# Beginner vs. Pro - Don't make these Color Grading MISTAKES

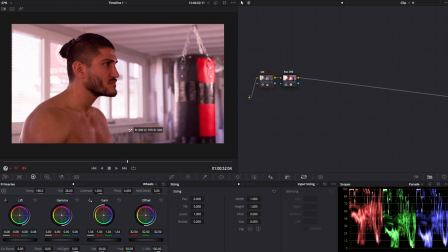So I'm going to go for these things here. And there you go, 1 click and you have a great white balanced image.
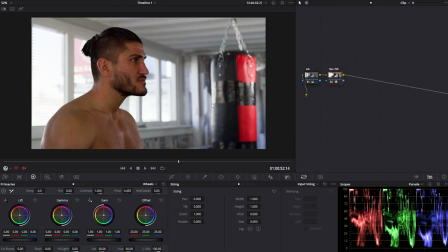So now let's move on to the second mistake that I see a lot of beginners make, and that is not really giving enough attention to the skin. If your skin is not looking right, then the whole look just throws you off. It looks amateurish, it looks bad. So let's look at a quick example of what I mean.
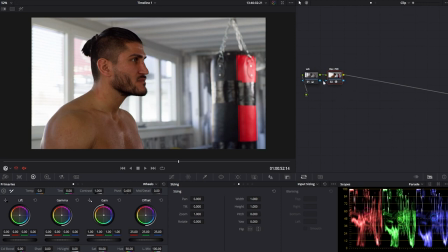So let's say you've done your conversion and white balance correctly, and then you go on, you create a new node, and you want to start applying a look to the image. So let's quickly do that. Let's say we want to go for maybe something like that.
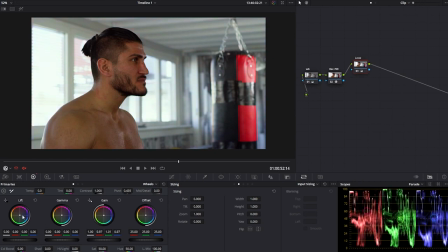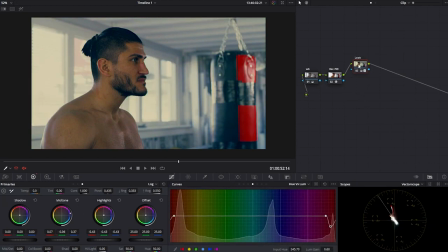So let's just say that that's the look I was trying to create here. So it looks nice, but it looks pretty amateurish, and that's mainly because the skin is looking bad.
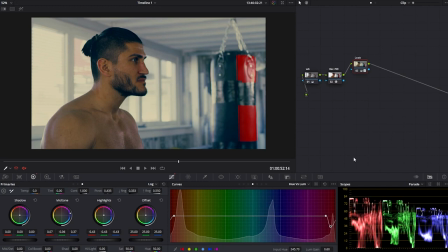It's not the right tone. So now I'm going to show you how to fix that. So what we can do is go up to our vector scope over here, and you can see we have this skin tone line indicator. And if you can't see that, then you have to go into here and then enable show skin tone indicator.
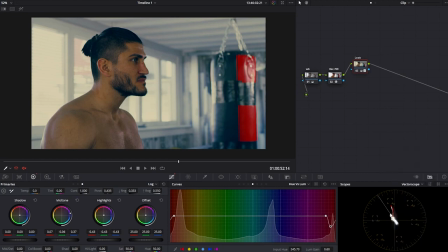And this line basically indicates where the skin tone should be. Now that's not a must follow 100% of the time kind of thing, but most of the time probably you should follow this line. Usually it will get you good results.
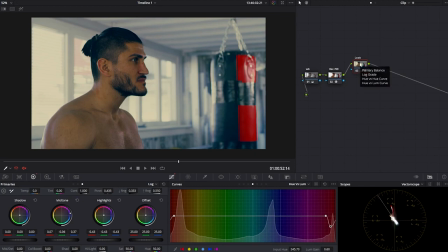So that's what we're going to do now, and we're going to create a new parallel node. So I just want this correction for the skin to be on a separate node, so I can control it, I can turn it on and off and see what I've done, and I can later on tweak it.
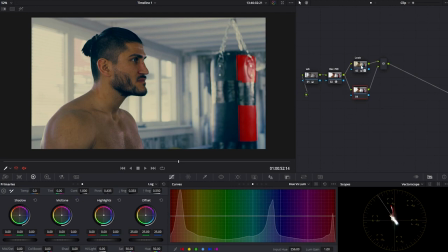So I don't want to do it on the same node as I did the look adjustment. So that's also a mistake to avoid, trying to do all your corrections in one node, and also doing too many nodes is also not the best. Try to think about what you might want to change later, what you might need more control with.
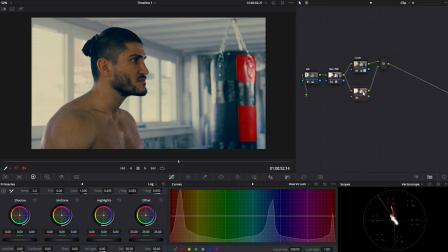So that's an example here with the skin tone. I definitely want to do it on a separate node. So there's two ways to go about this. The first one can be just qualifying and keying out the skin. And the second, which might not always work, but it can work in some cases,
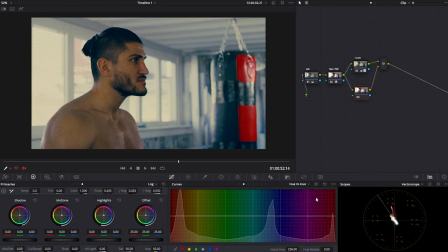is using the U versus curves here. So I'm going to go with that first. Let's try it out. We have U versus U, and now I'm going to just click on a point here on our skin,
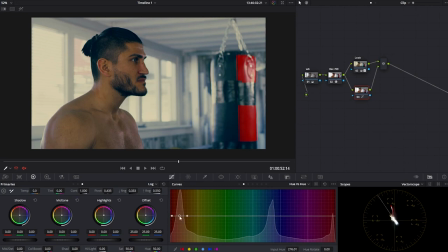and you can see it created a point for us on the curve, and that means this is where the skin tone lies. So let's start moving that around and see what we get. So you can see as I move this around, obviously we can see it with our eyes,
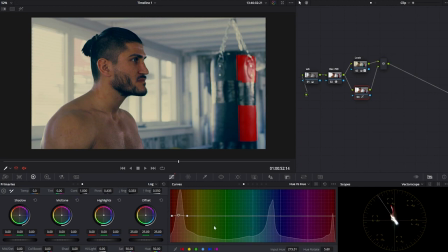but then also when we look at the vector scope, we can see this thing moving along the line. And as I get farther from the line, we can see it obviously doesn't look very good. So I'm going to try and park it on a place that looks good.
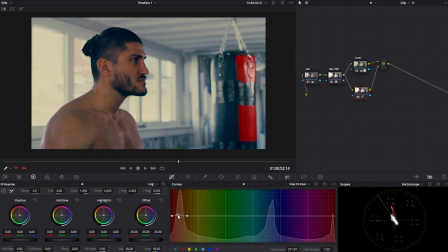Maybe something like that. And let's do a quick before and after. So you can see how that looks way better, and it really helps sell the look.
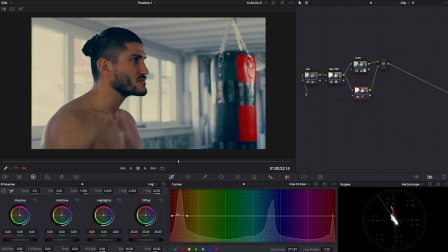It now looks more natural, and it doesn't look as bad as it did before. And this method with the U versus U is sometimes nice because it's really quick and it's easier.